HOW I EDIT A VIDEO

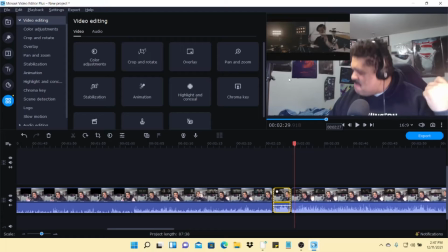[20:42]
So it zooms in and then it goes back to the full aspect ratio over here. And then again, I add my symbol and the band's logo at the very end once I'm done editing it all. So we're going to go and just play through it again, and we're just going to find some other spots that we're just going to edit through, kind of highlight, and just have some fun with it.
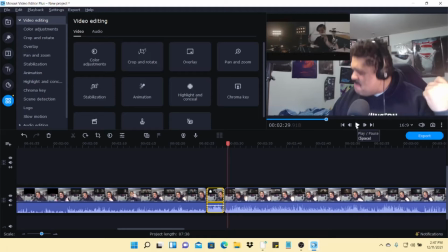[21:00]
So we're going to play it here. Of course, I'll commentate as I do that.
Yeah. Oh, yeah.
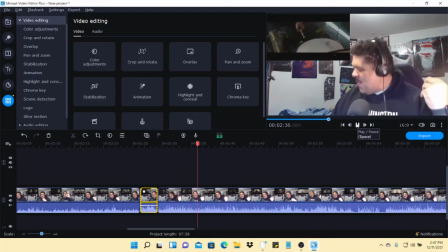[21:07] Oh. Dude, sick. Dang.
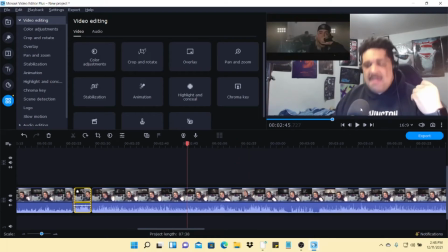[21:18]
Also forgot to mention, I also like to put the subscribe and like button throughout the video as well, just to kind of remind people to do so. I don't want to ever like bother people with it, but I do want to remind people, like, no, please subscribe and like the video, because it really does help with the algorithm on YouTube. But we'll figure that out when we get to it.
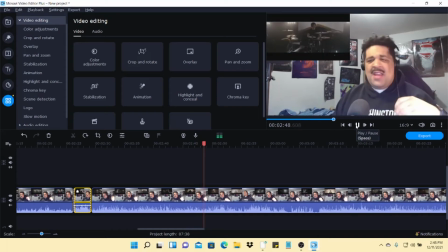Like right there is a part I want to zoom in my face, so we're gonna watch a little bit more of it. Like right there was good. So again, so click on this, gonna click on this, find that part again.
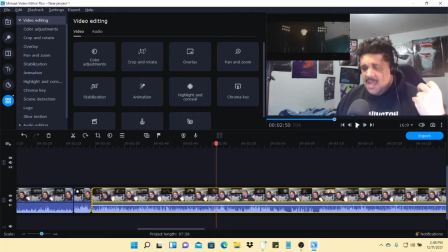[21:55]
So it's gonna be like right here. Like right there is perfect. So again, gonna hit the scissor button, gonna clip that part, play it.
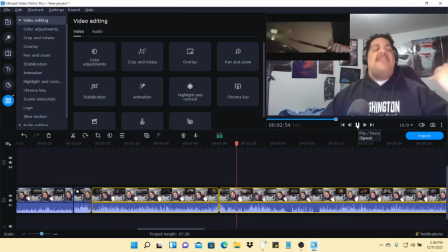Dang.
Probably about right there is good, because it goes back, my face kind of goes back to neutral. So hit the scissors again. Perfect. Okay.
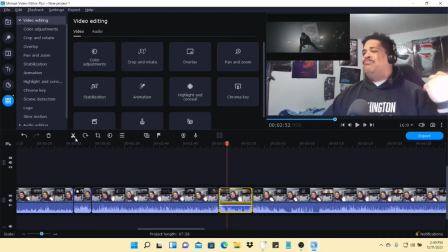[22:20]
Click on that here. Same thing, I want to do like a zoom in, so I'm going to go back to that crop button right here.
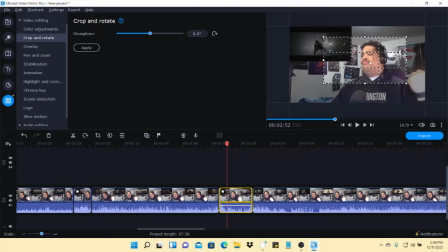[22:26]
And then kind of just, again, you just mess around with it here. Nothing too professional. Kind of get my whole face, hit apply, and we'll see how that looks.
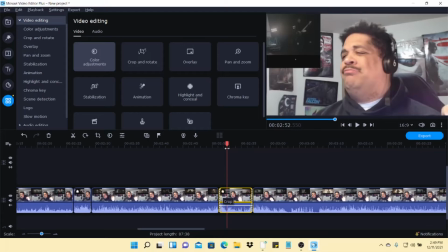[22:34]
If you ever want to redo it, you just hit the star and then just like delete it. So let's see how that looks.
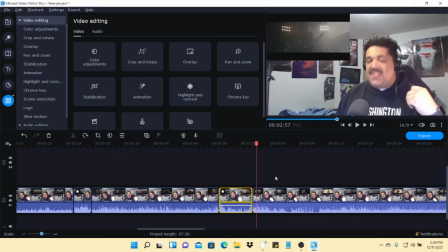[22:45] Dang, dude, this is...
Yeah, that was pretty cool. I like that. That was a good cut. So we're gonna keep playing it here.
Go! You get it, brother! Oh, shoot, dude, this is awesome! Super sick.
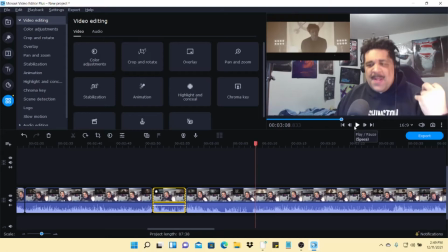[23:01]
So generally when I put the subscribe and like button, I want to put it at a part that really catches me like by surprise, because it's like one of the most engaging parts of the video. I don't want to put it when it's like crop, because I'm focusing on the crop face. But like, for example, I was really shocked when the drummer was singing, when he was singing, he's the clean vocals of the band, so.
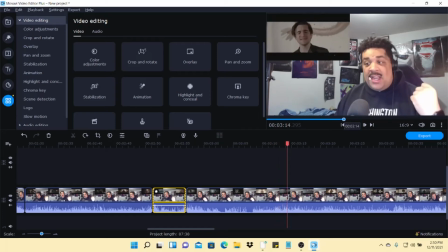[23:23] Ooh, got a little bit of sing. The drummer sing?
So like, I was shocked, and I think that'd be a good place to put like the subscribe thing.
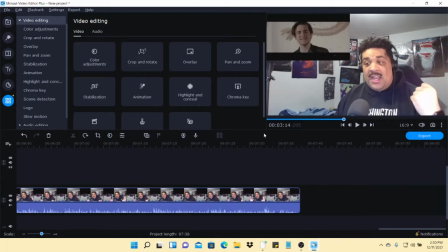[23:30]
So we're just going to do that now so we don't forget. So look at the times right here, about 3:14.
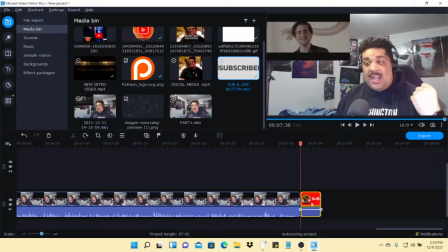[23:35]
So it's going to go the same thing that I used before, subscribe. Kind of go back to the 3:15 mark.
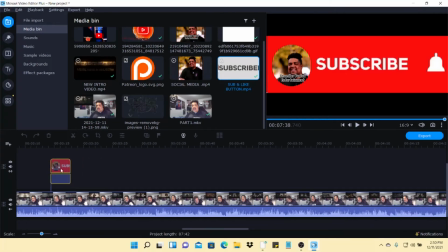[23:41]
And again, we can fix it here. So probably about right here.
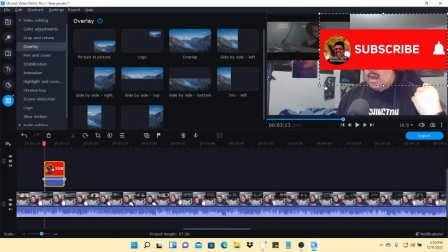[23:47]
So they got to put the like button too. So again, but this one I make it a little smaller, zoom it up in the corner, because I want to obviously cover the video.
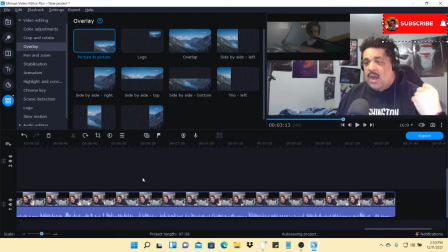[23:55]
Put it right there. Looks pretty good. And of course, we'll play it back to make sure it looks all right.
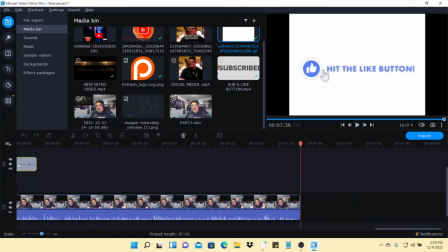[24:00]
Then we have the like button here as well. Okay.
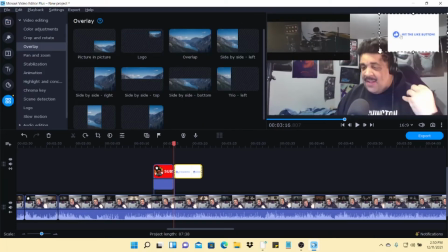[24:07]
Go right here, and same thing. Just make it a little smaller. Don't want to cover my face or anything.
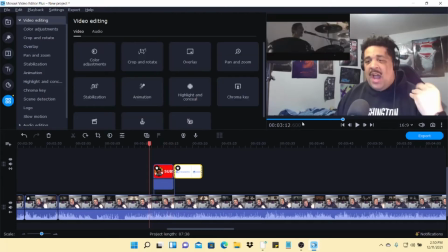[24:12]
So, all right, looks good. I think it looks pretty good. So we'll just see how it sounds. We'll make sure it looks good. A little bit of sing.
The drummer sings. That is sick. He kind of looks like Drake Bell a little bit.
So it looks pretty good.
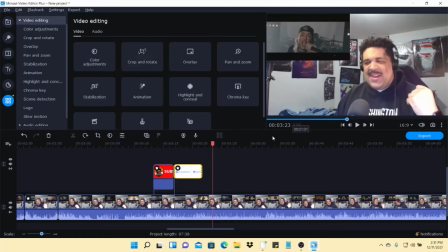[24:29]
So again, I like to put it at parts where I'm shocked, or like, that I don't want to crop. So I figured that'd be a good spot, because that threw me off guard. I was like, wow, the drummer's the singer. That's pretty sick.
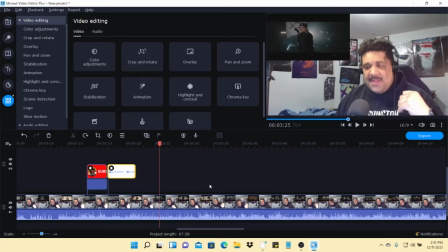[24:42]
So now we're just going through again, trying to find more parts to edit. We might do a pan and zoom here as well in a little bit. So.